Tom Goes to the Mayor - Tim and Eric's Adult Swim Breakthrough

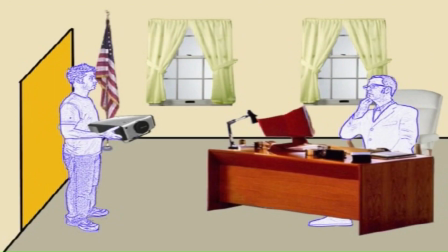12:16 While the pilots were nothing but a series of still images, the show itself contains actual animation within these visuals, although it rarely comes from the characters themselves.
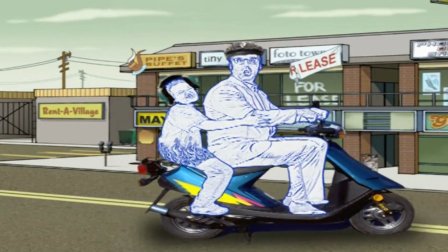12:25 Instead, the objects around Jefferton tend to be what give the feeling of movement within the show,
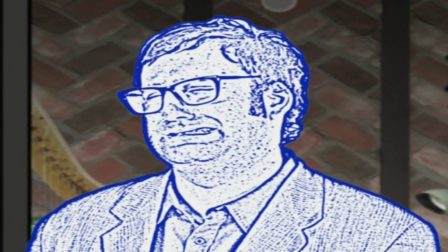12:30 while the characters usually remain in set poses, albeit wiggled around occasionally. Does this qualify as an animated series?
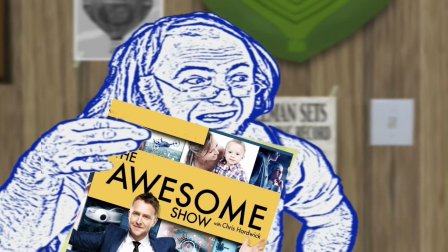12:37 Compare this to, say, The Awesome Show, which I do think most people would consider to be live-action.
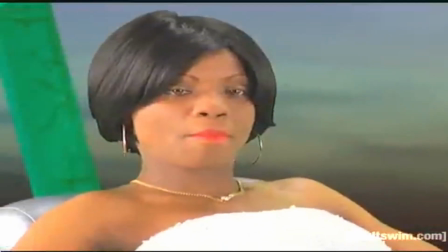12:42 However, if you really think about it, The Awesome Show contains almost as much animation as this show does, it's simply going into the backgrounds rather than the performers, for the most part.
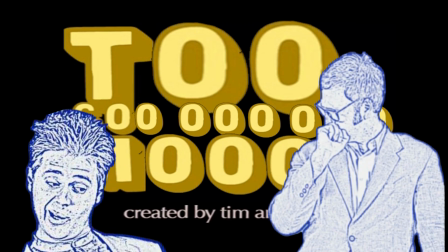12:51 That's not really much different from Tom Goes to the Mayor, considering the animation is surrounding photos of the cast.
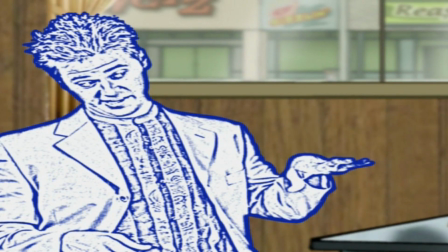12:57 I can definitely understand why this visual style would throw off and divide people, even on a network well known for their crudely animated series.
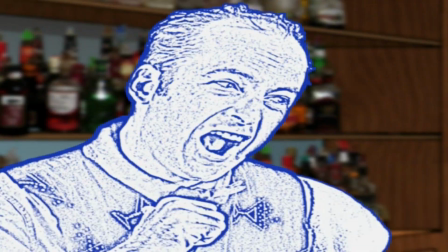13:04 As cheap as some of their other shows look, this might be the first time I've watched one of them and questioned what it even means to be an animated show in the first place.
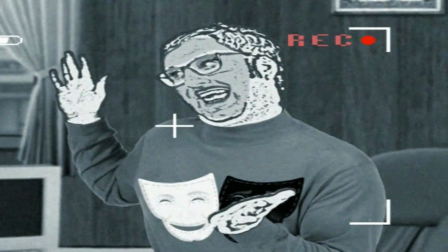13:12 Personally speaking, though, I absolutely adore how the visuals are utilized for comedy.
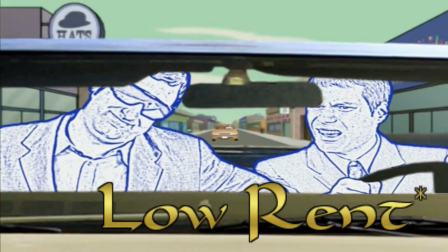13:17 The fact that the show looks so rent visually really emphasizes the downtrodden atmosphere of Jefferton perfectly.
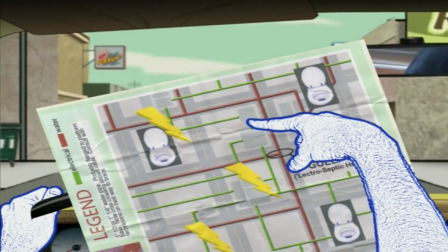13:23 The colors are gross and the sky is always gray. It has no style, no beauty, and no character.
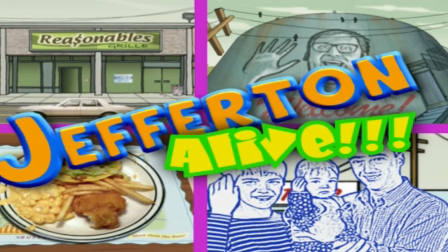13:29 This is probably best represented in the show's intro that's a fake television commercial for Jefferton that inadvertently makes the town look as unappealing as humanly possible.
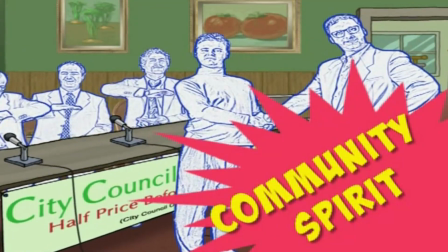13:38 I sometimes hear people describe Tim and Eric's comedy as being it's funny because it's not funny or bad on purpose,
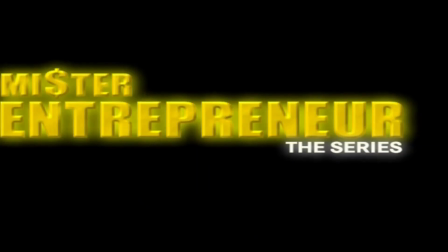13:45 which are not sentiments that I agree with or even fully understand.
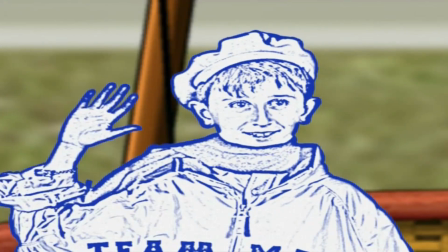13:48 The only way I'd describe their comedy as being bad on purpose is in the visuals of their shows, which are meant to look as disgusting to look at as possible, but in an endearing way.
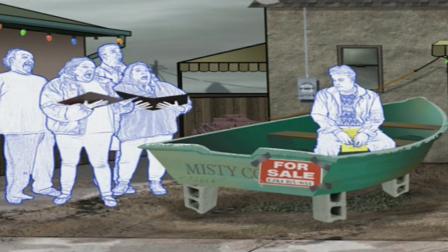13:57 The fact that nothing looks or feels quite right or consistent in this universe is a great utilization of the show's general surrealistic nature.
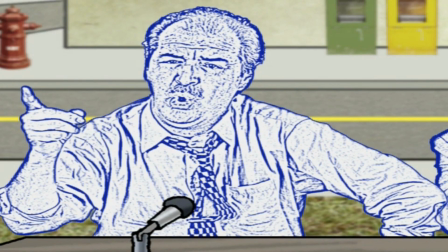14:05 I have heard some people call the visuals in the show lazy, but I disagree.
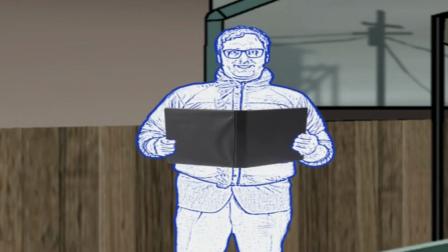14:09 Sure, it does look crude, but does it really look that much cruder than many of the other content that Adult Swim was producing?
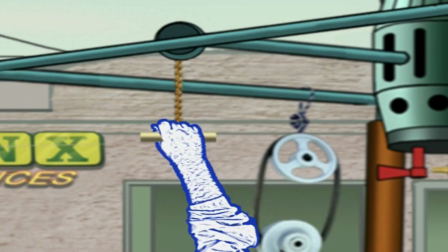14:15 Not really. It's just a different type of crudeness. In fact, the visual restrictions, in my opinion actually end up requiring a lot more out of the actors.
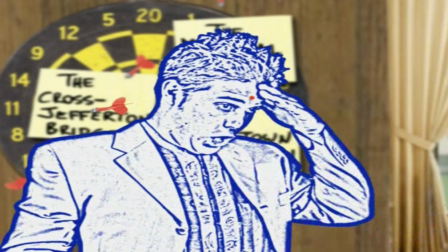14:23 Much of the cast really knows how to be funny in either live action or with voice acting, but due to Tom Goes to the Mayor being such a bizarre method of making a television show, this would have been nothing like anything they've ever done previously.
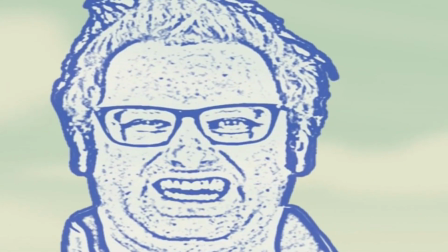14:35 Whenever the actors are having their photos taken for their characters, they have to rely so heavily on their body language and facial expressions in every single picture.
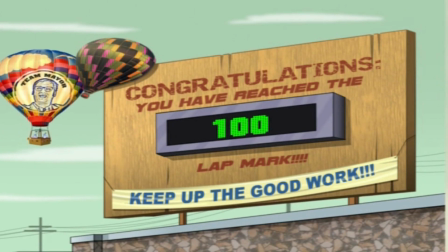14:43 They can't be physical with their movement, thus they have to find other ways to emphasize the comedy within their performances.
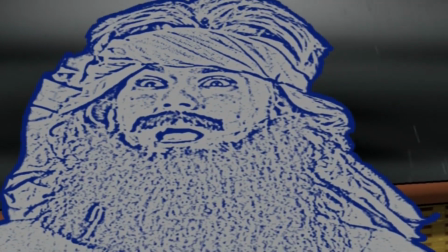14:49 This allows for a lot of humor to be possible at any moment, even during scenes which would otherwise be considered expository plot beats.
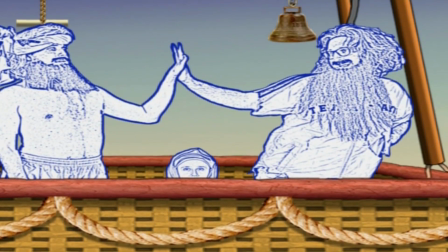14:57 Even when a character isn't saying something in a scene, they're almost always making a goofy expression in the background.
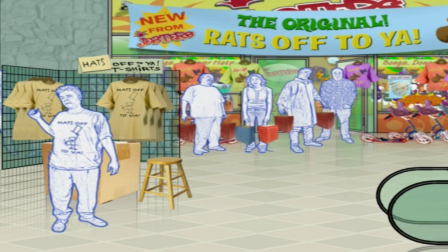15:03 This gives the attentive viewer a lot to pick up on, while at the same time being as simple as, double chins are funny.
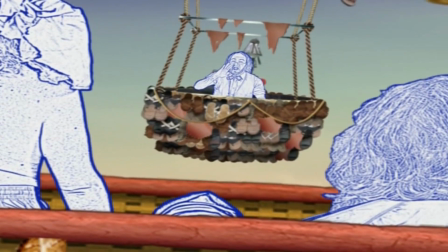15:09 There's not a single face anyone makes in the show that isn't goofy in some way, shape, or form, even in their idle poses.
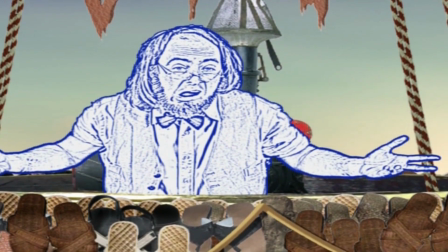15:16 Often the pictures don't even really match the tone of a character's voice, making for a really funny clash.
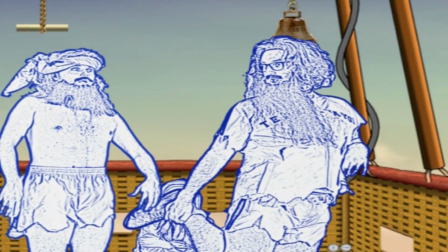15:21 It's not hard for me to understand why so many people wanted to play guest roles in Tom Goes to the Mayor, beyond simply having connections with Bob Odenkirk.
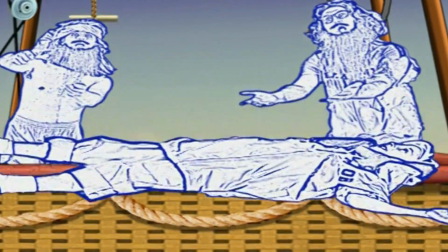15:29 This would have legitimately provided a new type of performing method for them, the likes of which they hadn't experienced before and likely never will again.
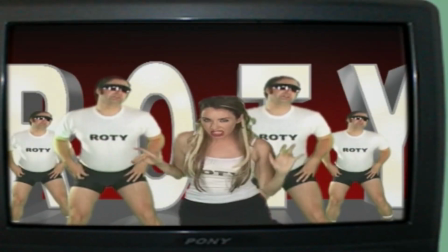15:37 Not all of the show is done in this style, though, as there are many points where the live action is fully utilized.
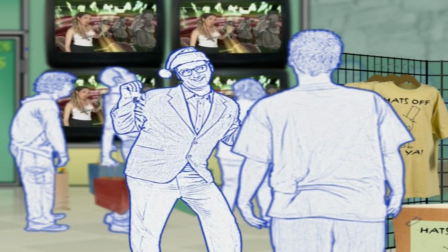15:43 This usually occurs when a character is watching something on a screen like a television or computer monitor.
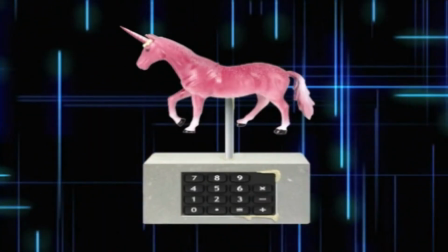15:48 A lot of these moments parody infomercials, news reports, product tutorials, and other such low-budget productions.
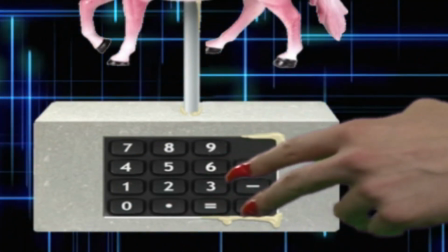15:54 There are other times where characters will be filmed during close-up shots of grotesque images, like a character eating or sticking their hands into food.
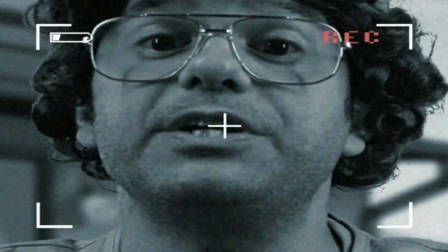16:01 These moments are a great diversion to the momentum and tone of the rest of the show, and add a lot of visual emphasis for comedic effect when needed.
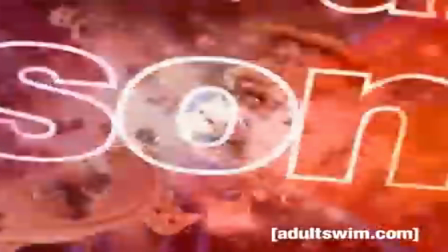16:08 It's more than safe to say the live-action segments within this show became the basis of the skits that would be found in their later projects,
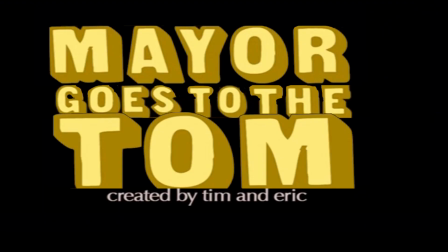16:16 particularly Tim & Eric, Awesome Show, Great Job. Tom Goes to the Mayor, much like Tim & Eric's other work, is absolutely full of great and hilarious songs.